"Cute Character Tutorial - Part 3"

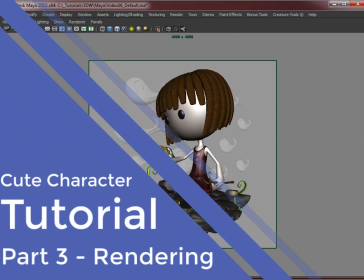(0:00)
So we're getting to a point now where we're happy with how the model's shaping up, we're happy with the scene, how the environment's going, etc.
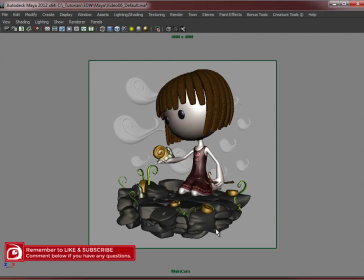(0:08)
We can continue to work on these and tweak them as much as we like, right up until the point where we produce our final render. But for now, we're going to turn our attention to lighting this scene and getting it pretty much
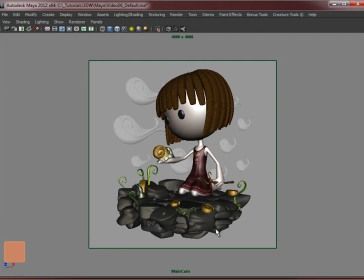(0:22)
to the stage where we're ready to output our render passes and take it into our painting package, Photoshop, whatever you choose to use, and start playing around with compositing the final render.
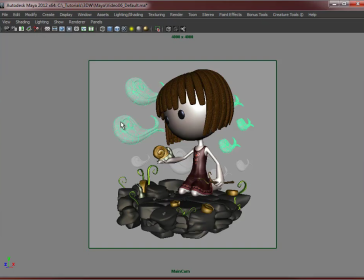(0:38)
So we have our model. As you can see, I've added in some basic clouds in the background. The idea for these is they'll be blurred, out of focus. So in the renders that I'm going to show you now, they'll be quite sharp, but we have to think ahead and think, right,
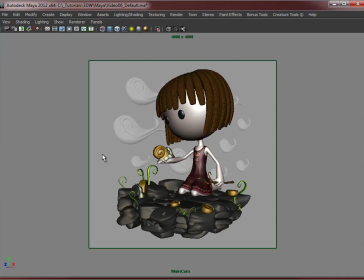(0:56)
even though they're sharp in this, we'll ignore them for now and we'll look ahead to how they're going to be in the final render. So let's just render the scene that we have now with just the default lighting, nothing fancy, and just with the shaders that we have been using all along.
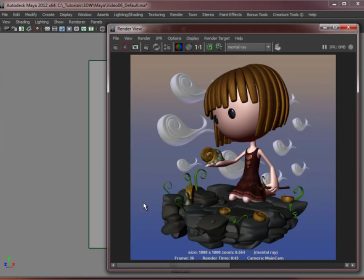(1:16)
So this is just a quick render. I've added in a gradient in the background just so we have some colour there rather than the default grey. Again, this is just to give us more of an idea of how the overall scene is going to look, and just so we can check also how the colours of her dress, of her hair,
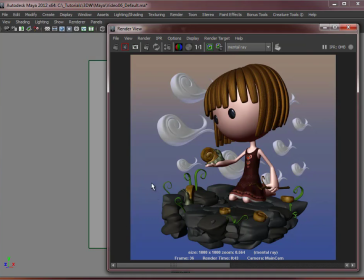(1:34)
etc. balance out with the colours in the background. Again, we can change the background later. This is just to give us an overall idea. So here we have the default lighting. Everything's looking a bit flat, a bit plasticky, very basic really.
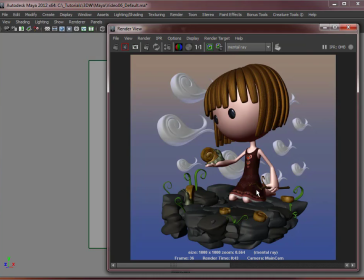(1:53)
So we need to initially think about adding in a key light and giving this some shadows, which will also give depth to the scene, and it will plant a lot of these elements.
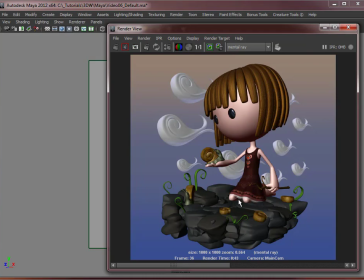(2:06)
So giving her shadows underneath her, for example, will sit her more on the rocks, whereas at the moment she could be just floating above them. And the same with the hair, we need some shadows coming from her hair onto her face. So if I have another scene set up already, I'll just open this scene.
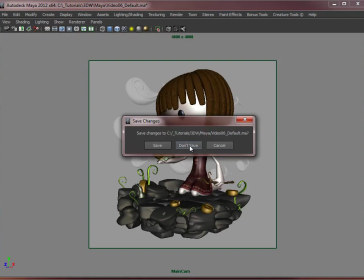(2:27)
You'll have this as well. Don't want to save that.
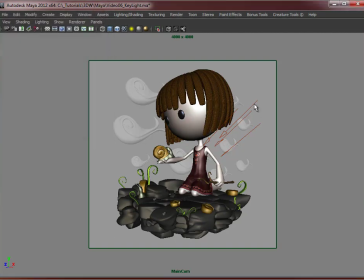(2:33)
So here, just close this down, you'll see I've created one main light source. Now you could go down the route of the traditional 3 lights. Your key light, which casts the main light, a backlight which just lights, gives a nice strong light to the back of the model and
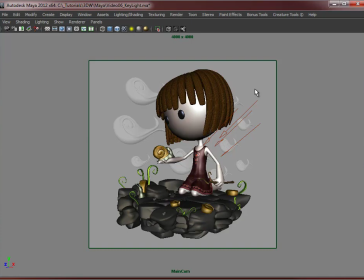(2:54)
gives that sort of rim lighting effect, and then a fill light which just fills in those darker areas with a more subtle tone. But for this I'm just using one light, and that's the main light that's going to cast the shadows that we want.
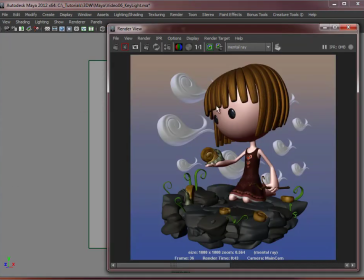(3:11)
Again, I'm going to do another render, but what I'll do is we'll keep this one, and I'm just going to pause the video because this may take a little bit longer to render.
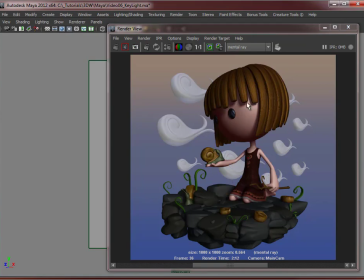(3:22)
So that's the render done with the main key light, and as you can see we've got some nice shadows being cast by everything. Now you can adjust the position of this light obviously to however you feel,
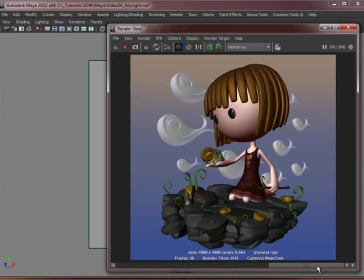(3:36)
but if we compare that with the default light which we saw before, as you can see we've added a lot more depth to the scene, and everything has just got that little bit more, looks that little bit more 3D, and the shadows just bring everything together as well.
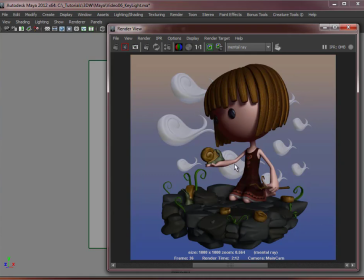(3:55)
Now I've opted for a ray traced shadows just to make them a bit more precise, to be honest.